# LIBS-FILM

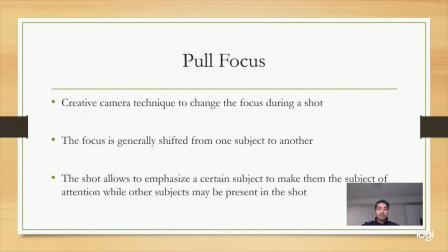931s
This is a creative camera technique to change the focus, usually from one subject to another during a single shot. The shot allows to emphasize a certain subject to make them the subject of attention,
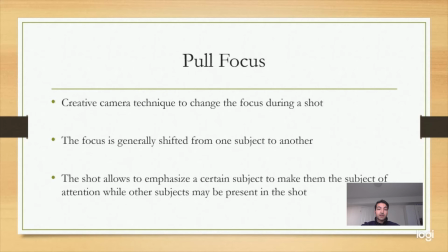946s
while other subjects may also be present in the shot. It's commonly done during scenes of dialogues when there may be a need to capture the emotion of other subjects momentarily.
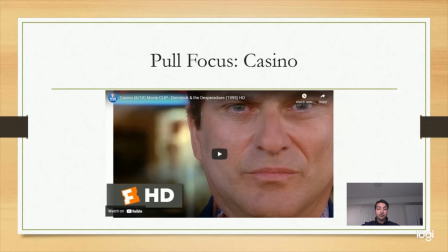963s
Here's another good example of Martin Scorsese using the pull focus technique in his film Casino.
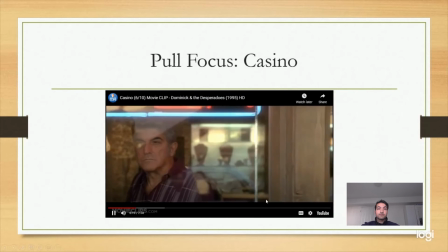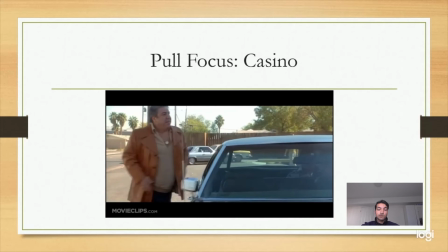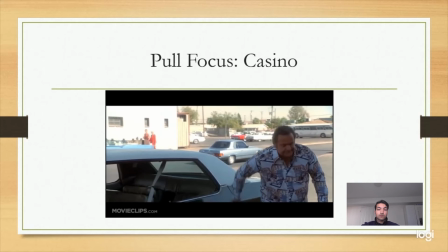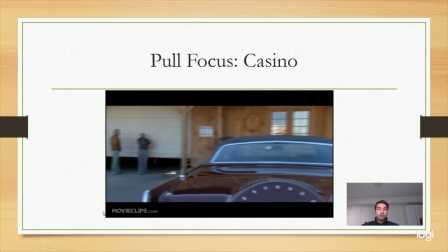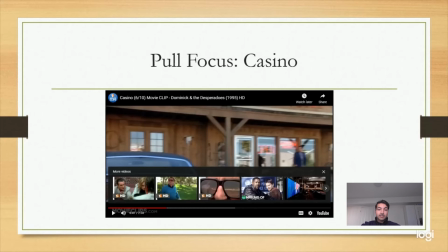997s
So in this example of a pull focus, the subject of attention is constantly changing throughout the shot as he introduces his crew, and it's done by simply moving the camera from one subject to another,
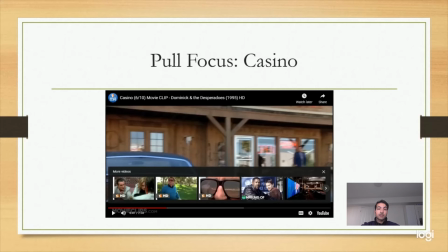1014s
all done in one shot. And now I'll pass it off to Ken.
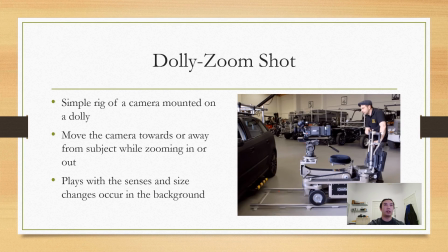1019s
Thanks, Amin. So another camera angle frequently used by director Martin Scorsese is the dolly zoom. The dolly zoom is a rather simple in-camera technique where the camera is mounted on a dolly and moves towards or away from the subject while simultaneously zooming in or out.
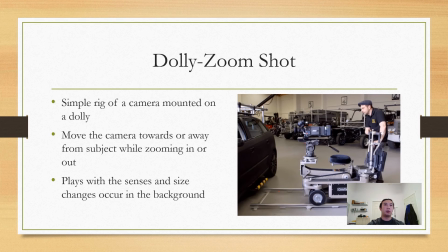1039s
The combination of the motion and the zoom does multiple things. It creates a sense of unease for the viewer, simulates spatial warp, and can give the impression that the background is somehow changing in size. The effect changes based on the choice of direction.
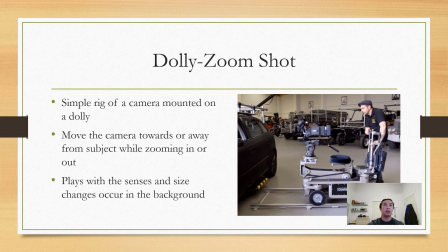1057s
This is an example of the dolly zoom in use by Martin Scorsese in Raging Bull, 1980.
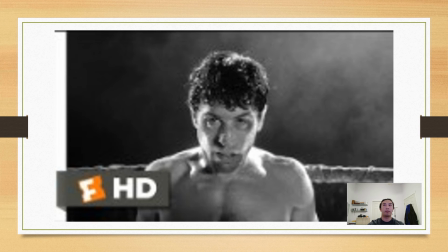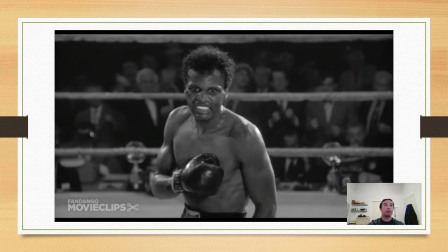1072s Robinson, apparently tired, punched with a fairly well and rocked Jake LaMotta right to the field.
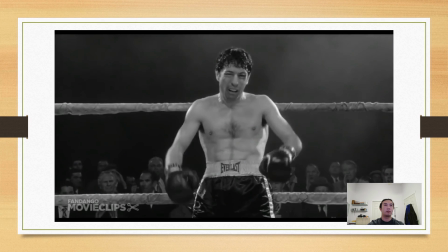1078s Come on, Ray.
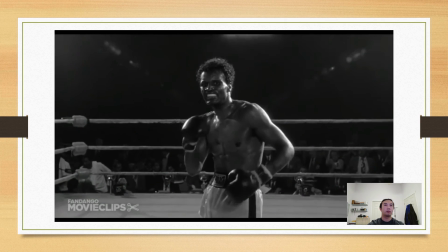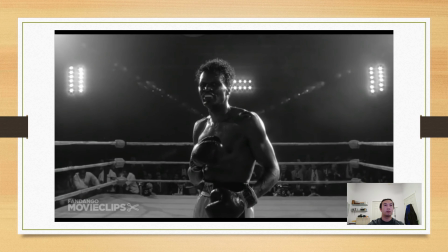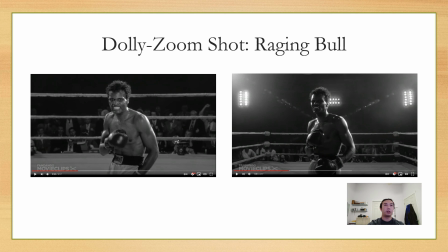1093s
In this clip, Robinson, the boxer, appears to stay the same in size, while the background moves further away. To accomplish this, the camera head on dolly would have had to move away from Robinson, while simultaneously the camera was zooming in.
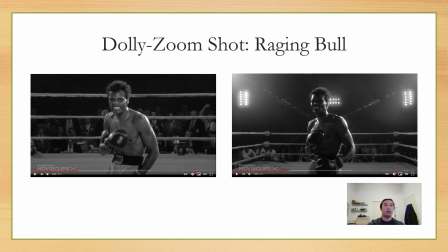1110s
The result gives a disoriented feeling, which puts the audience into the headspace of the other boxer, Jake LaMotta.
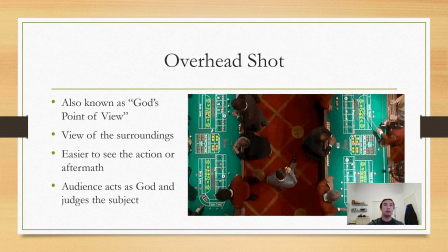1123s
Another camera angle Martin Scorsese frequently uses in his films is the overhead shot.
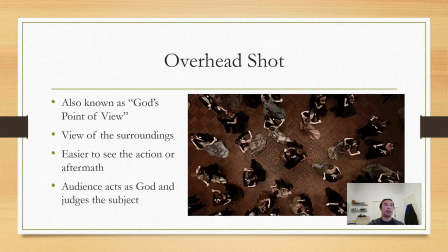1129s
This type of shot is a high angle shot above the subject. The overhead shot is sometimes dubbed the God's point of view shot because the audience is able to see all the action, the aftermath, and the surroundings of the subject.
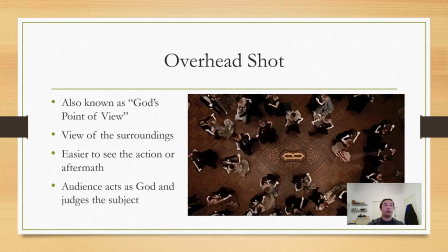1146s
Further, the God's point of view shot puts the audience in a moment of judgment.
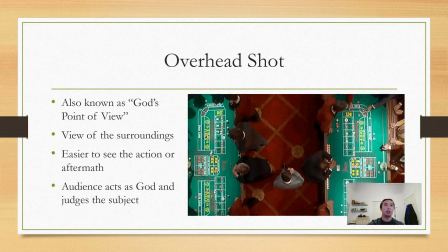1151s
They are able to pass their judgment on the subject.
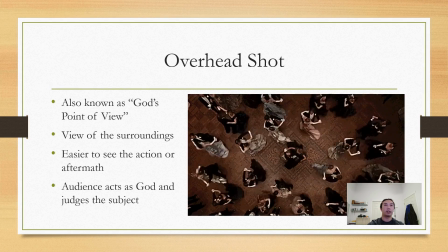1154s
This is one of the highlights of Taxi Driver, 1976, directed by Martin Scorsese.